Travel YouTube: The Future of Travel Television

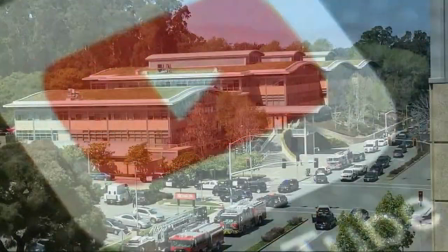[0:08]
YouTube, an online sharing platform headquartered in San Bruno, California was founded on February 14, 2005.
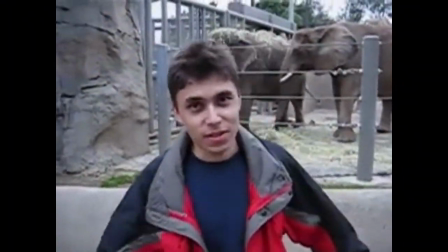[0:16]
It started as a platform where people mostly shared their home videos and it developed to what it is now, a multi-billion dollar corporation.
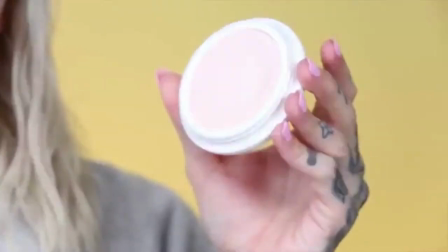[0:24]
There is a number of genres on YouTube, from beauty to DIY and even cooking videos. However, this video will focus on one of the fastest developing genres there is, travel videos.
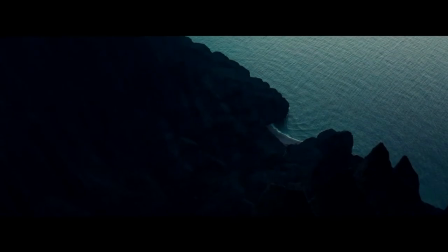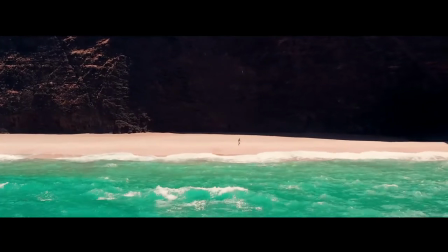[0:40]
Travel videos were most probably inspired by travel content on television.
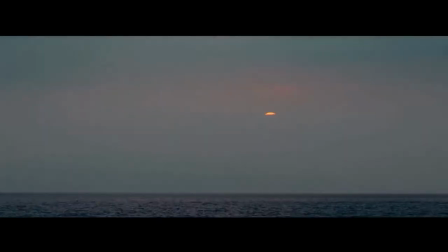[0:45]
By observing both television's travel documentaries and travel series to YouTube's travel videos and vlogs,
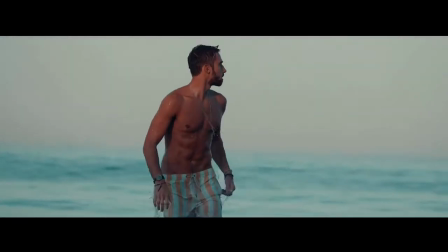[0:52]
two elements that were adopted from television the most were montage editing and narration.
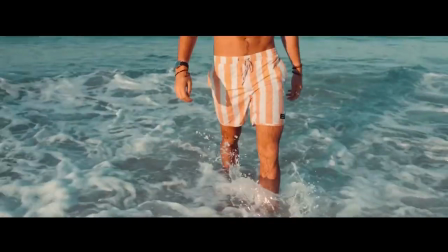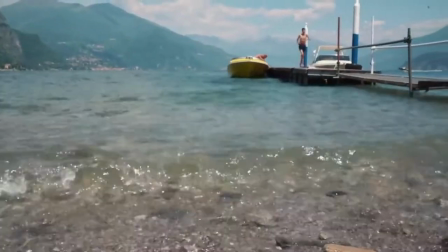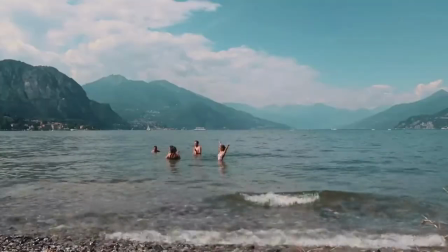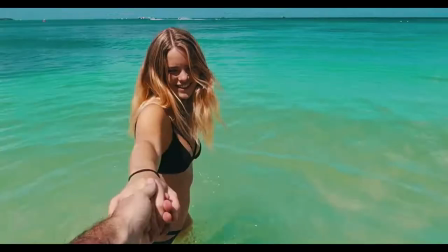[1:15]
Montage editing is super popular in travel videos on YouTube.
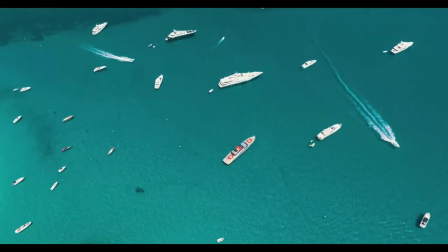[1:19]
From sandy beaches to slow motion car drives, they create a sense of time stopping and they enchant the viewer.
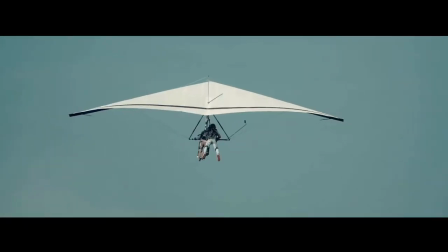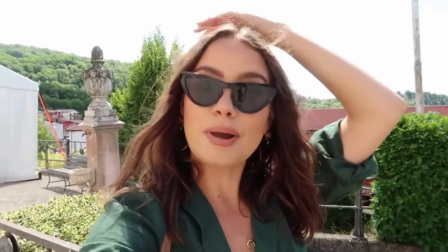[1:33]
Narration, on the other hand, is more popular in travel vlogs as it connects the montages and helps create a better sense of time in these videos.
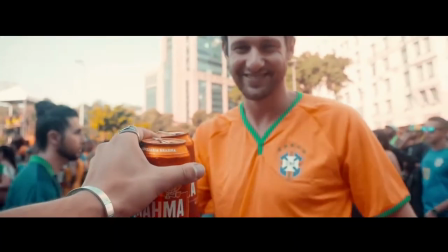Narration is, as said before, most common in travel vlogs. Creators use the form of voice-over narration.
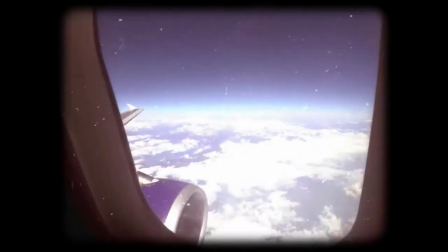[1:54] Imagine a country tucked away from the rest of the world, hidden in the Himalayas,
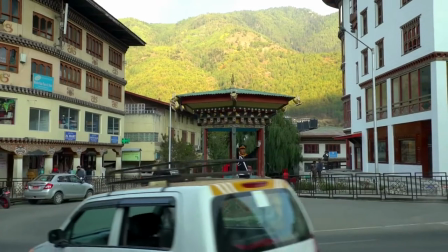[1:59] left to its own devices to develop in unique and incredible ways that made sense for not only its own culture,
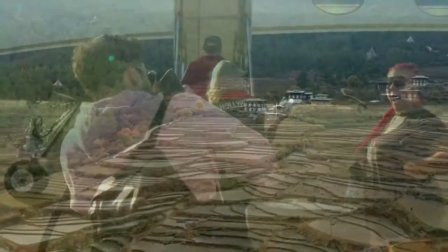[2:05] but also for its entire ecosystem.
Or direct address narration.
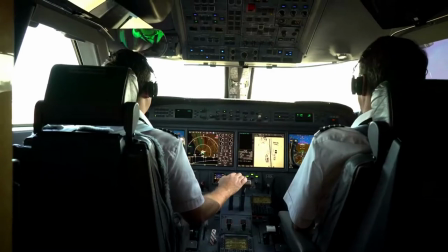[2:10]
Both of these narrations help establish the concept of the video as well as they help the viewer get a sense of time.
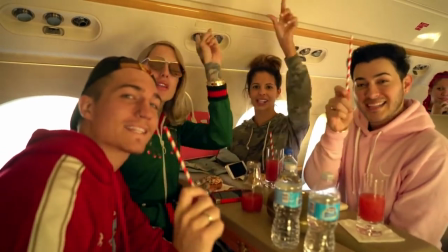[2:17] What's up everybody and welcome back to my channel! Hi everyone!
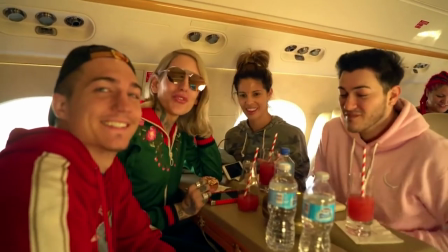[2:23] That was a good show we never got. We are off to Bora Bora to celebrate Nate's birthday!
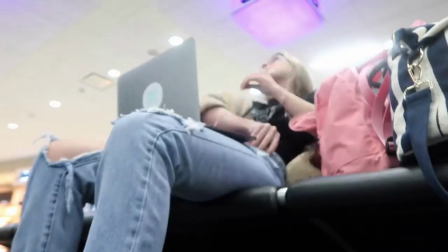[2:28]
Direct address narration is used more or less in travel series on television,
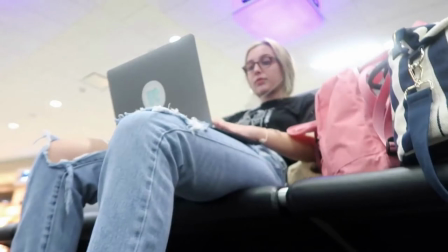[2:32]
whereas on YouTube it helps to create a timeline so the viewer can easily follow the whole travel
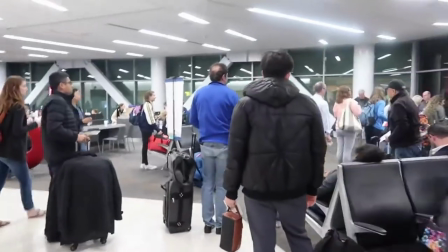[2:38]
as well as it helps link the montages and creates a more harmonious flow throughout the video.
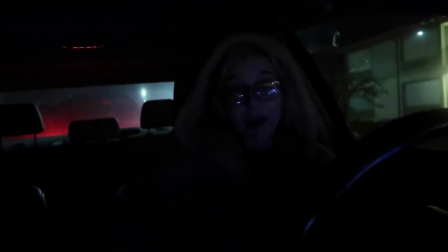[2:43] What's up guys? It's Emma. Oh wait, I should probably keep that on. What's up guys?
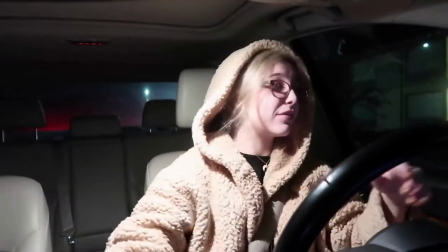[2:48] It's Emma and it's 3.30am and I'm f***ing tired. But we have fun stuff planned so you gotta do what you gotta do.
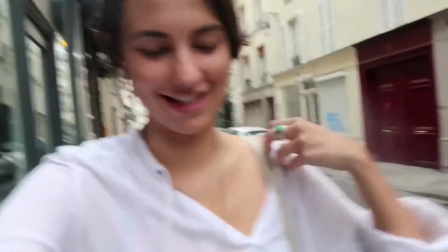[2:55] Sometimes you gotta get up early to do what you love. Okay, we are out here in Paris. We're currently in Namapé and we're going to just check it out.
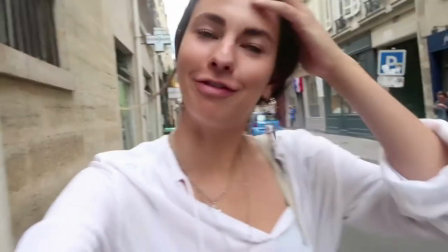[3:03] Hopefully thrift, get some good food. And then my friends are flying in to join us. Let's check it out.
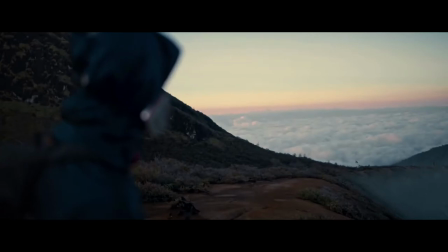[3:09]
Voice-over narration is often seen in travel documentaries on television and is used both in
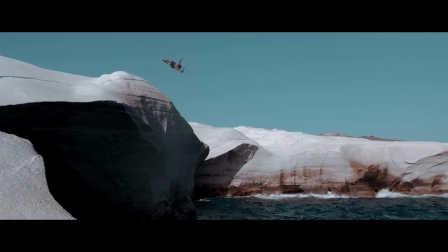[3:15]
TV and YouTube content to establish the concept of the video as well as it helps navigate through the video.
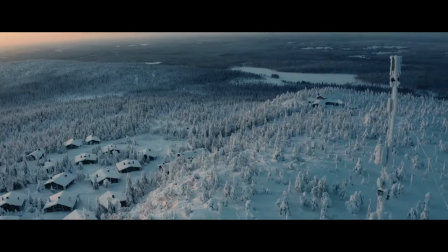[3:20] Finally it was time to depart. First stop, the Arctic Circle.
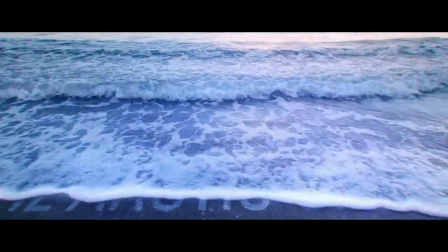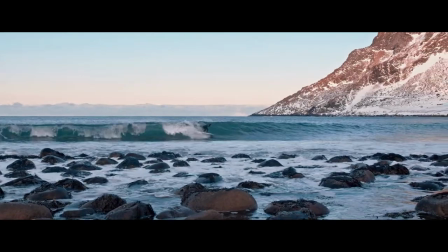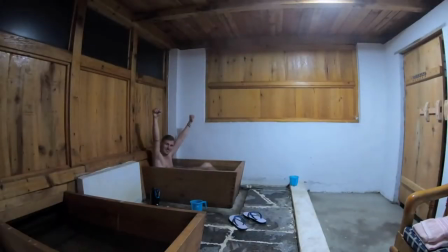[3:35] After spending three days in Bhutan, I was blown away by what I'd learned.
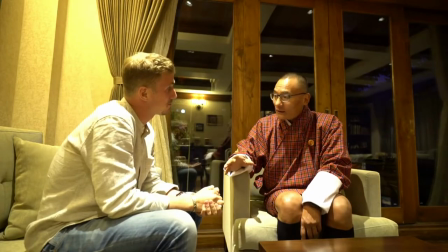[3:39] But I also think it's safe to say that I only scratched the surface of understanding how this country truly operates.
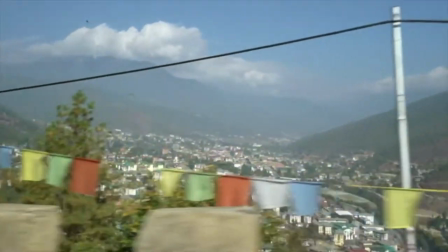[3:45] There's a surprising combination of cultural, political, and ecological factors that allows Bhutan to exist the way it does.
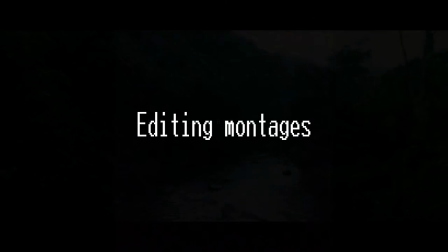[3:51]
After analyzing both television and YouTube travel content, I can firmly say that montages are extremely popular in both.
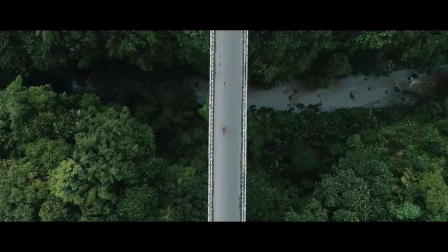[3:58]
Through the use of montages, both directors and creators can easily summarize large amounts of content.